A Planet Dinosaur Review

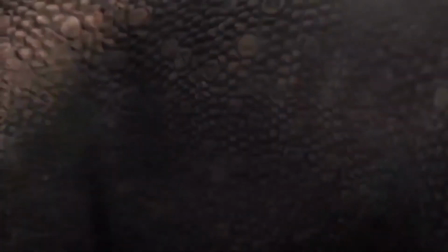(4:07)
However, I do like how instead of a coordinated assault like the previous two times we've seen this,
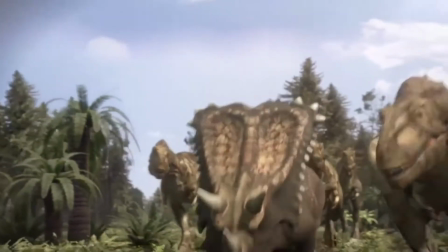(4:12)
it's more like a scramble of the youngsters just trying to get a bite in.
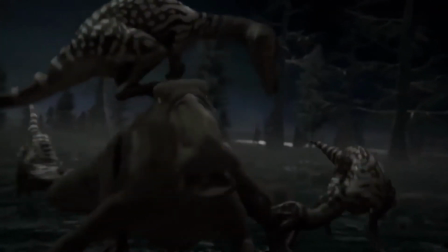(4:16)
I'd also like how we see the contrast between how the two dinosaurs hunt, with the smaller Troodon inflicting as much damage as possible in one assault,
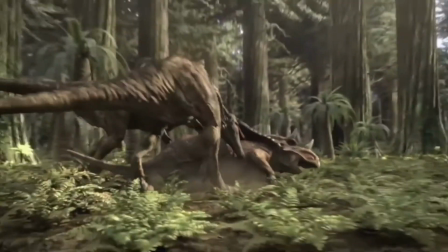(4:24)
then leaving the prey to bleed out, while the bigger Despotosaurus takes down the prey using brute force.
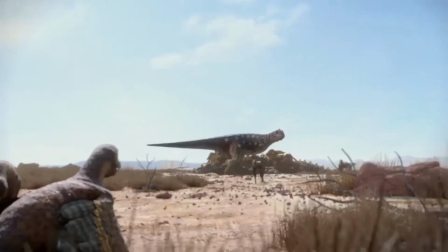(4:30)
We then head to Madagascar and see the infamous cannibal dinosaur Majungasaurus killing, as you would probably expect, another Majungasaurus.
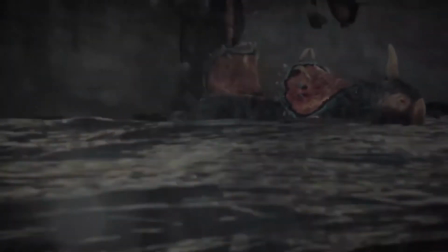(4:38)
The episode ends with the Centrosaurus migration across the river while the Despotosaurus gorge on them.
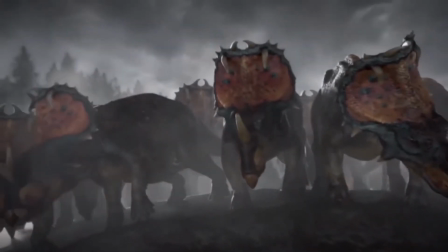(4:43)
It honestly reminds me a lot of an African river crossing, and it's quite cool that the show took inspiration from that.
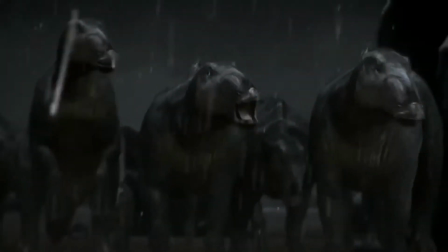(4:48)
It also, really enough, reminds me of the Edmontosaurus slaughter. Well, I guess not really enough.
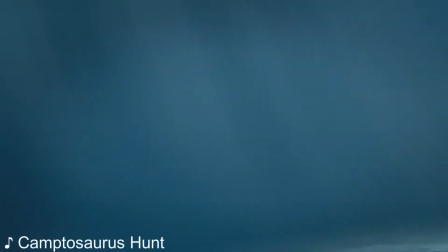(4:53)
It reminds me of the Edmontosaurus slaughter from Watch of the Dinosaurs. The fourth episode starts with us seeing a bunch of Chimerosaurus hunting food in the sand before they are
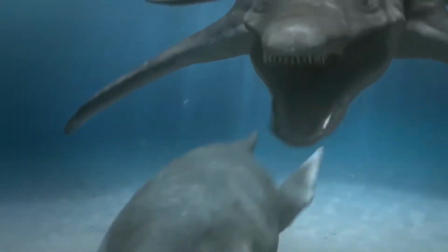(5:01)
ambushed by a large Predator X that they just managed to escape from by heading into shallow water.
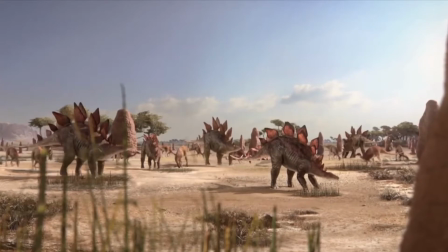(5:07)
We then transition to North America and see a herd of stegosaurus and camptosaurus.
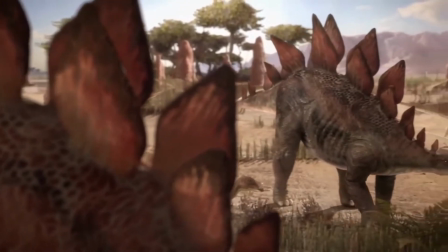(5:12)
I like how the show is expanding on what topics it covers, in this case, symbiotic relationships.
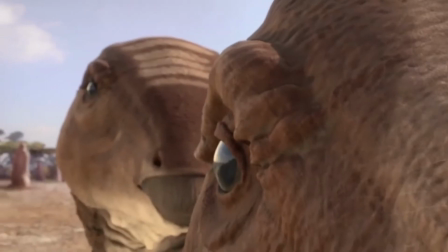(5:17)
Then an allosaurus ambushes the herd, and I quite like how it's shown from the herbivore's point of view,
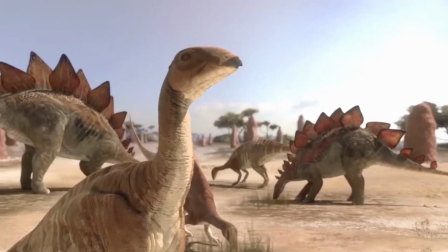(5:23)
as it gives more attention to the scene, and it even lures the audience into a false sense of security before the allosaurus actually strikes.
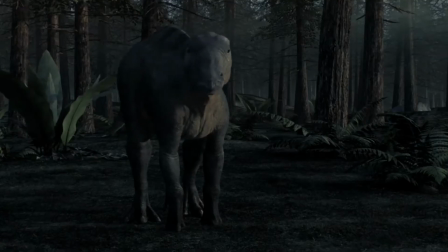(5:30)
Honestly, it reminds me a lot of the first night scene from March of the Dinosaurs.
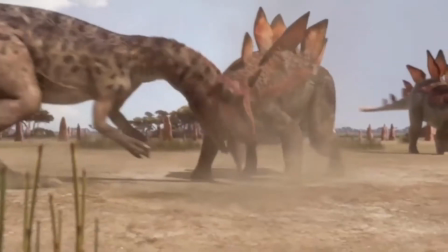(5:34)
The allosaurus, however, fails to capture the running camptosaurus, so instead goes for the stegosaurus, but ends up getting hit by the thagomizer.
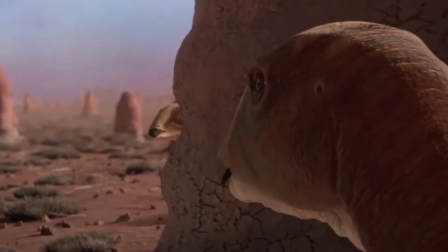(5:42)
Later on, we see the allosaurus attempt to hunt the camptosaurus, and once again it manages to lure the audience into a false sense of security.
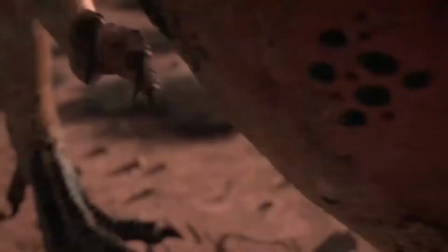(5:50)
However, without the protection from the stegosaurus, the camptosaurus is easy pickings.
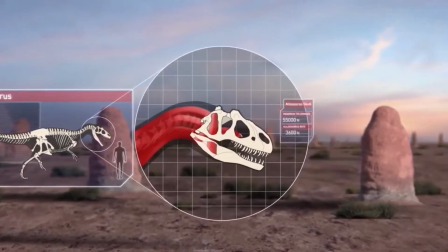(5:54)
I do also like the axe method hypothesis the allosaurus uses to compensate for its rather weak bite.
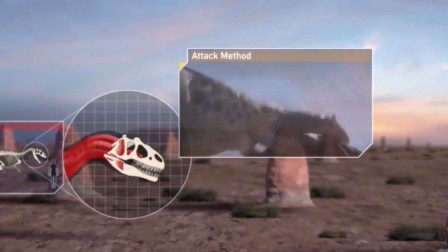(6:01)
It's really cool to see logical speculation in a documentary.
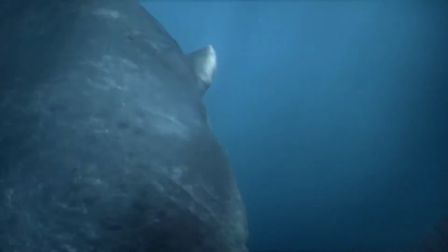(6:05)
The episode ends with the hunt between Predator X and Chimerosaurus, and without the safety of the shallow water,
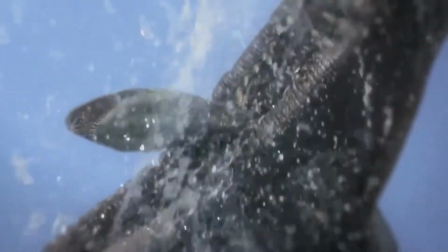(6:11)
the Chimerosaurus gets slaughtered by the Predator X. I do like the parallelism of the two perspectives,
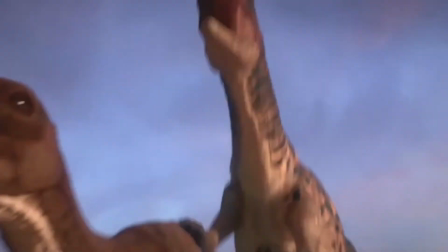(6:17)
with both predators initially failing due to an external condition, but once that condition is removed, they both succeed in hunting their prey.
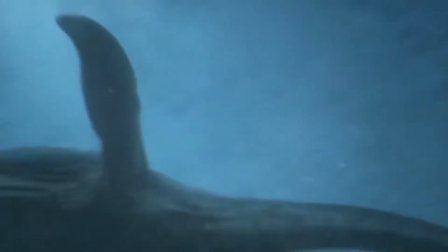(6:25)
It's some nice symbolisms that the show employs.
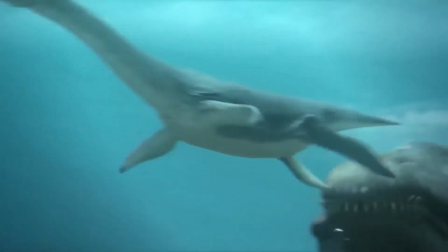(6:28)
Also, the underwater parts honestly remind me a lot of Whale Killer, and I quite like how, you know, there's some similarities between them.
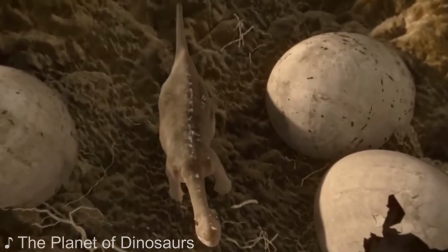(6:36)
The penultimate episode starts in an Argentinosaurus nest as several nest raiders feast on the babies.
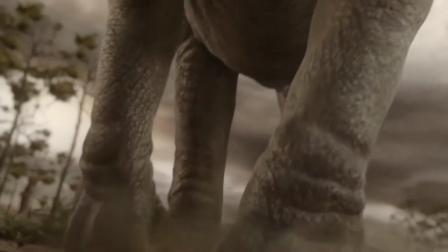(6:41)
This episode focuses on the large sauropods of the Cretaceous.
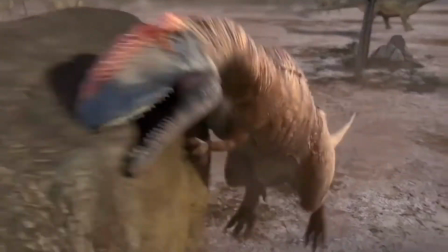(6:45)
In South America, we see a gang of Maplosaurus tearing chunks of meat from adult Argentinosaurus, and in Africa,
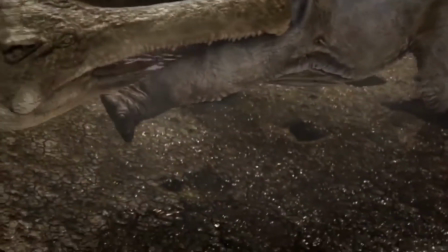(6:51)
we see a tug of war between a Sarcosuchus and a Crocodontosaurus with a young Piranha Titan as their rope.
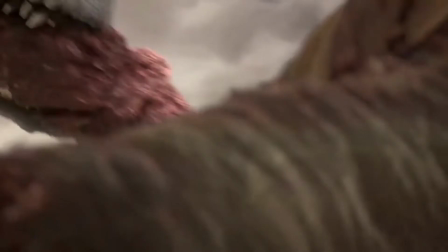(6:57)
This episode ends with this time lapse of an Argentinosaurus carcass as it is scavenged by the predators,
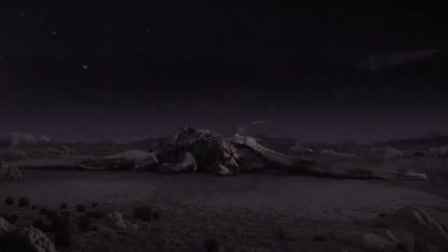(7:02)
and I like how this sequence kind of shows the food chain of the ecosystem without explicitly stating it.
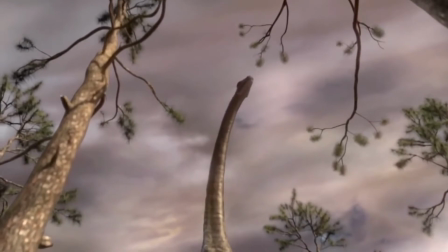(7:08)
Also, this episode actually has some pretty cool cinematography in some of the shots. I mean, it literally starts with an inside view of a neck cracking.
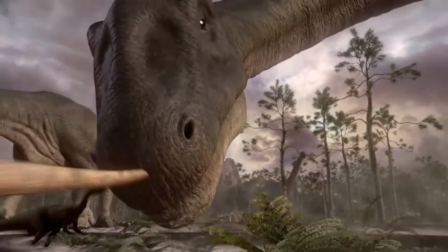(7:15)
But I also do feel like this one is the most affected by the, how shall I put it,
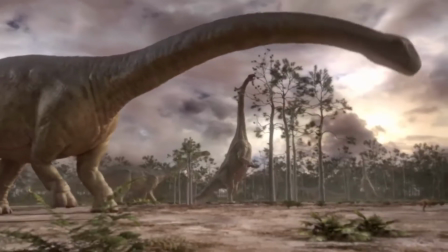(7:21)
lackluster cinematography style, as there's more scenes where there's not a lot of action.
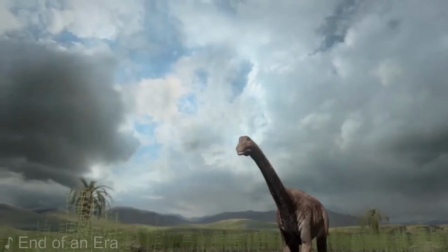(7:27)
And I'll expand further on that in the conclusion segment. The final episode again focuses on a bunch of different settings.
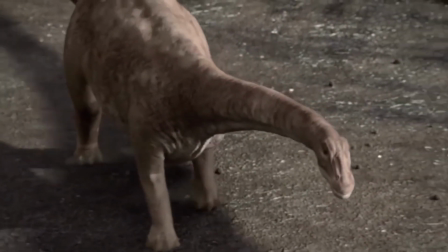(7:35)
We first see Hat Tech Island, and I like how the cinematography tricks the audience into believing that the
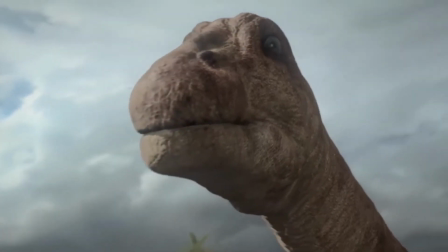(7:42)
Megaerosaurus, I think I pronounced that right, we see are actually large sauropods, but when the large Hatzegopteryx arrive,
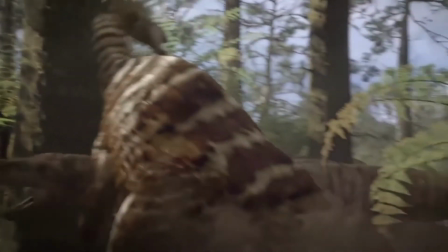(7:49)
we see the true scale of the dinosaurs. We then head to New Mexico 95 million years ago and see a conflict between Zuni Tyrannus and Northornicus,
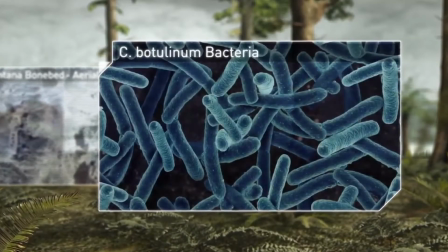(7:58)
but with the real killer actually being deadly bacteria.
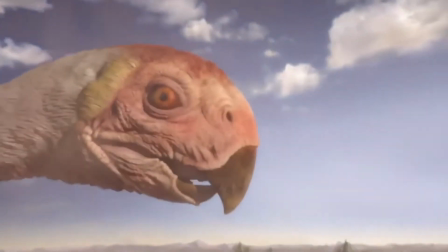(8:01)
The final part sees a Gigantoraptor protecting its nest from Electrosaurus and Oviraptors trying to eat the eggs.
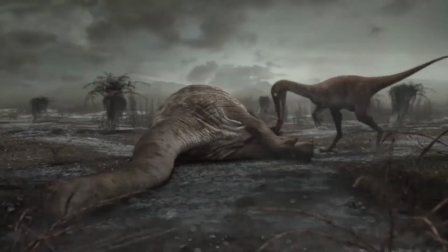(8:07)
The series ends with the KT event, and I actually do applaud them for including and explaining the aftermath of the impact.
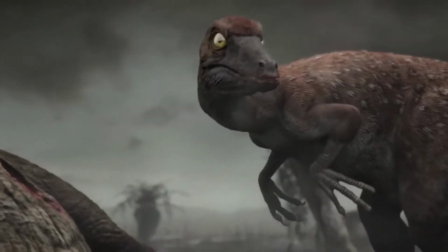(8:14)
It's still pretty simple, but I am happy we're starting to see more of it.
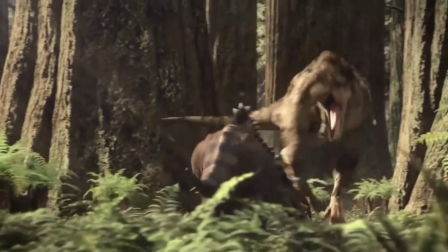(8:19)
Oh, and there's also a final testimony to the dinosaurs that caps off the show.
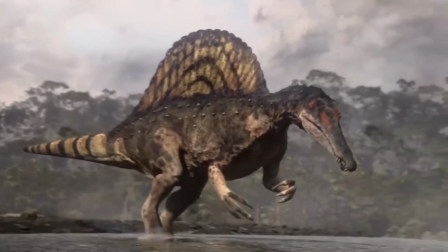(8:27)
Overall, Planet Dinosaur is a mixed bag. I think the definite pro is the visuals.
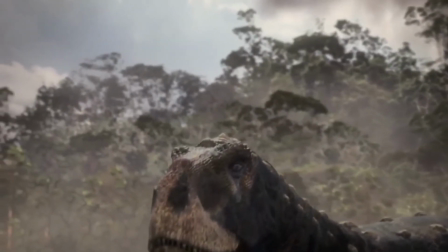(8:32)
The designs are really good and the quality of the CGI is spectacular.
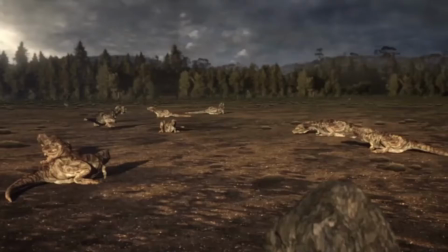(8:37)
It's actually kind of insane how much detail is put into the dinosaurs.
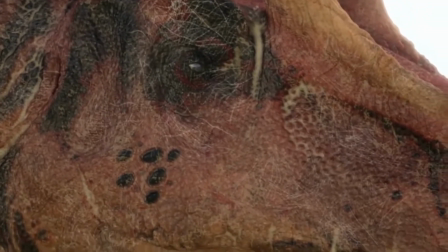(8:41)
It's to the point where in the close-up shots, you can almost distinguish pretty much every single scale from each other.
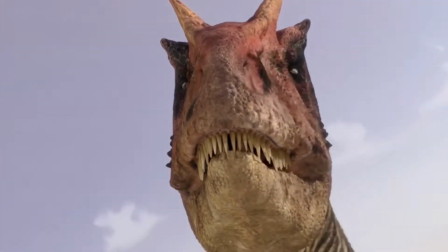(8:47)
And I don't think I'm exaggerating when I say this is definitely the best looking dinosaur documentary out there.
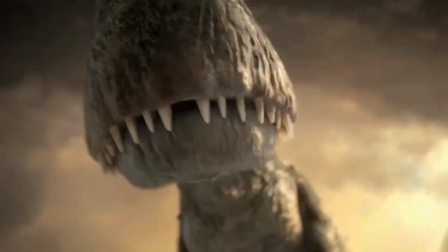(8:53)
However, the other technical aspects are not as spectacular.
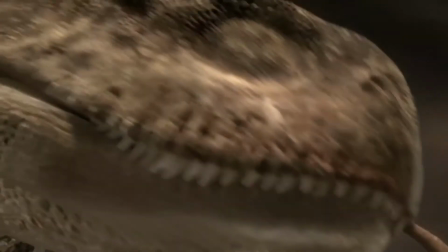(8:57)
For one, the show has this guerrilla style of cinematography, and it can be quite disorienting at times.
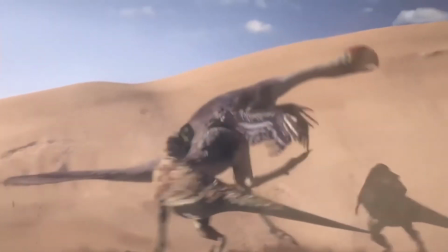(9:04)
Like, I feel like I'm watching a Zack Snyder movie with all the quick zooms and stuff.
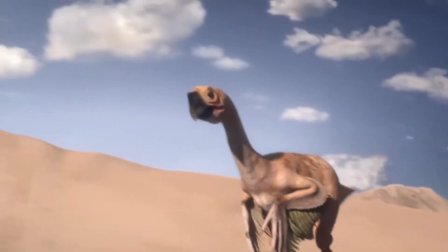(9:08)
However, I honestly didn't really mind it for the most part, since this is a very action-heavy show, it's more acceptable that way.
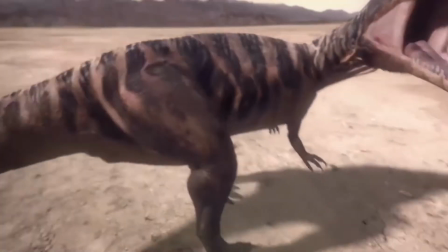(9:15)
And yes, I would have definitely preferred more normal cinematography than this,
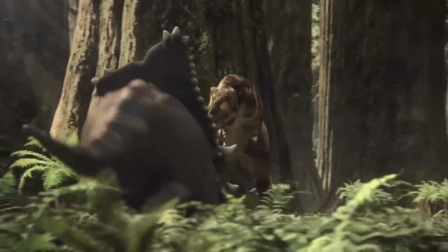(9:20)
but for what the show actually has, it's at the very least tolerable.
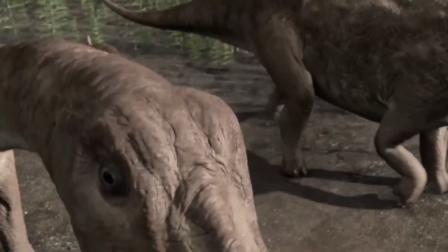(9:24)
And I kinda just got used to it after the first episode. But the big downside with this style is that for scenes that have little to no action,
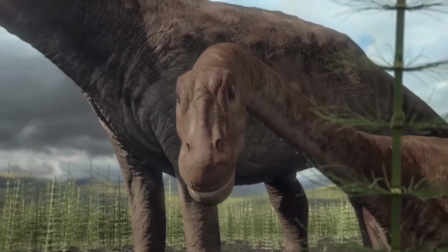(9:32)
it can be really, really annoying because there's always this constant jitter of the camera.
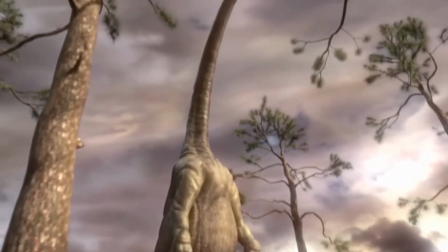(9:37)
And it just makes it really off-putting as there's virtually nothing going on, and yet the camera is constantly moving.
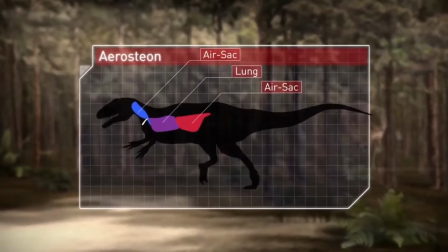(9:44)
And, you know, this is most apparent in episode 5. Also, the analytical segments were another thing that's a mixed bag.
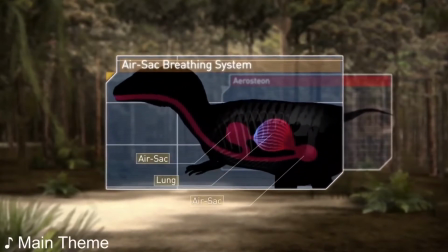(9:51)
For one, they appear way too often, and because of that, the stories within the episodes don't really have a plot to them.
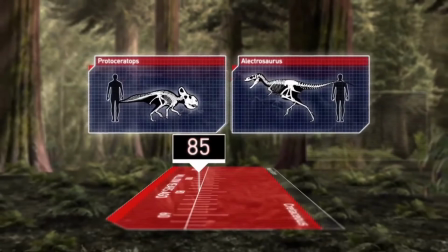(9:58)
However, the weird thing is that I felt like for the most part they did technically come in places where the story does have a bit of a break,
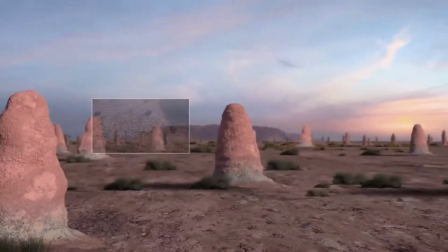(10:07)
but it's also just really weird because while yes, that's technically somewhat true, it doesn't really feel that way when you're watching the show.
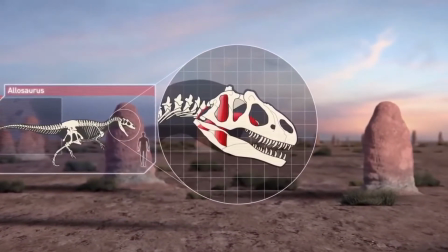(10:15)
But I will say, these segments do make the science more entertaining with all the visual aspects of it.
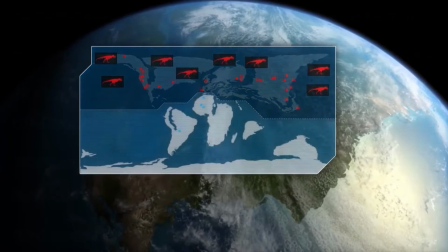(10:20)
I mean, it is a good thing that the show does emphasize the science. I just don't think this was the best way to do it.
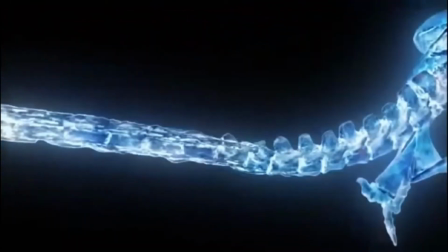(10:27)
Like, when you compare it to something like When Dinosaurs Roamed America, you'll quickly see how that show was conservative with when
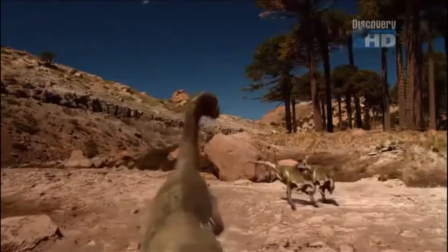(10:35)
and where they put the science stuff so that they could include it while also developing the story.
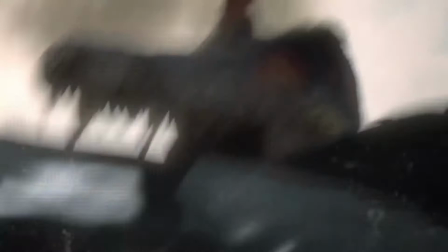(10:41)
And Planet Dinosaur just doesn't really do that. The series also focuses on a very narrow scope when it comes to the subjects being talked about.
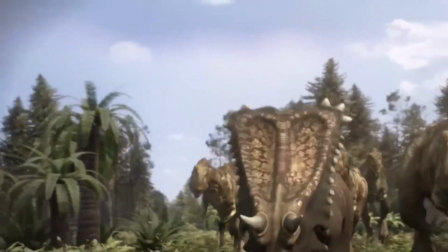(10:49)
Most of them revolve around predator-prey relationships,
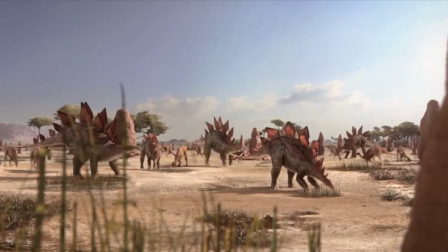(10:52)
and some that don't are still linked with predator-prey relationships, or I guess more accurately, creature violence.
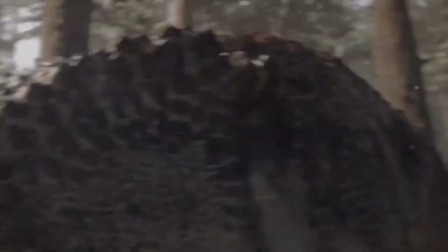(10:59)
And I want to clear the air on something. I don't have a problem with documentaries where the main subject matter is how one dinosaur could kill another.
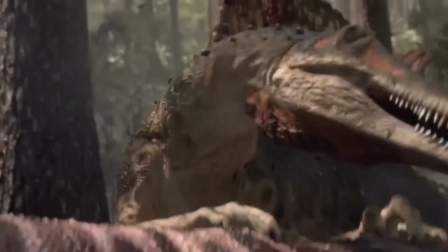(11:07)
Now, of course, like most people, I would prefer if broader subjects were talked about that weren't related to killing.
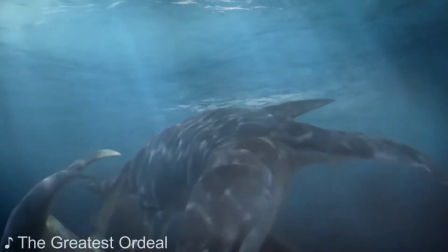(11:15)
But I don't outright despise documentaries that only do dinosaur battles.
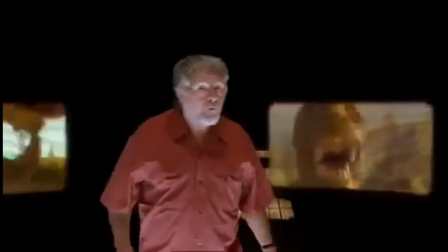(11:20)
I mean, I like Truth About Killer Dinosaurs, and the whole premise of that show is how two dinosaurs could kill each other.
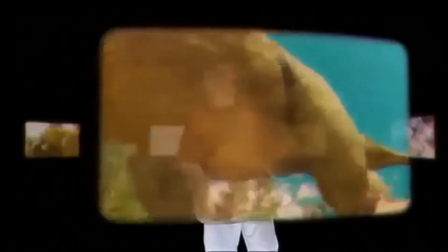(11:26)
And my main metric is that I don't oppose that as long as the science behind it is explained,
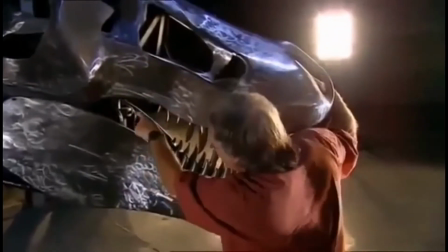(11:31)
and scenarios makes logical sense, which Planet Dinosaur does.
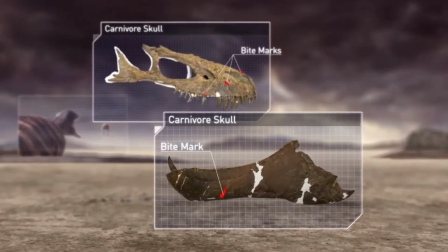(11:35)
And here's the thing, I understand that dinosaur fighting is very marketable, so I understand why the showrunners would choose this route.
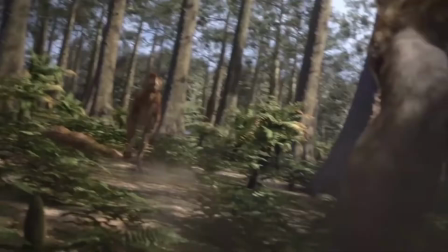(11:44)
But on the other hand, you can still have that while not emphasizing it and putting it in the forefront,
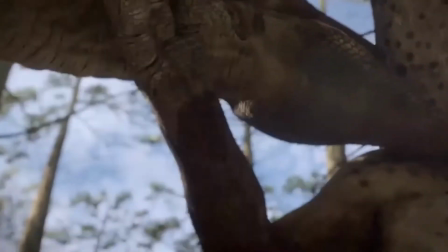(11:51)
which is where this documentary falls flat on. And even to compare it with Truth About Killer Dinosaurs again, yes,
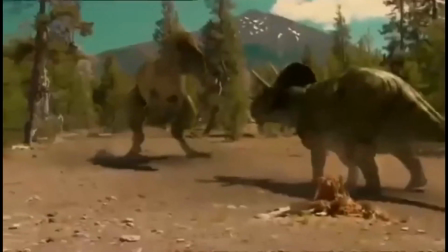(11:57)
that's the I just said the main premise was dinosaurs killing each other, but like, the science was still the main focus.
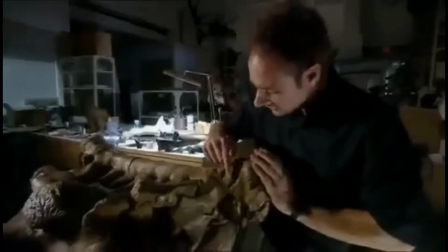(12:03)
It was about testing it, not showing it.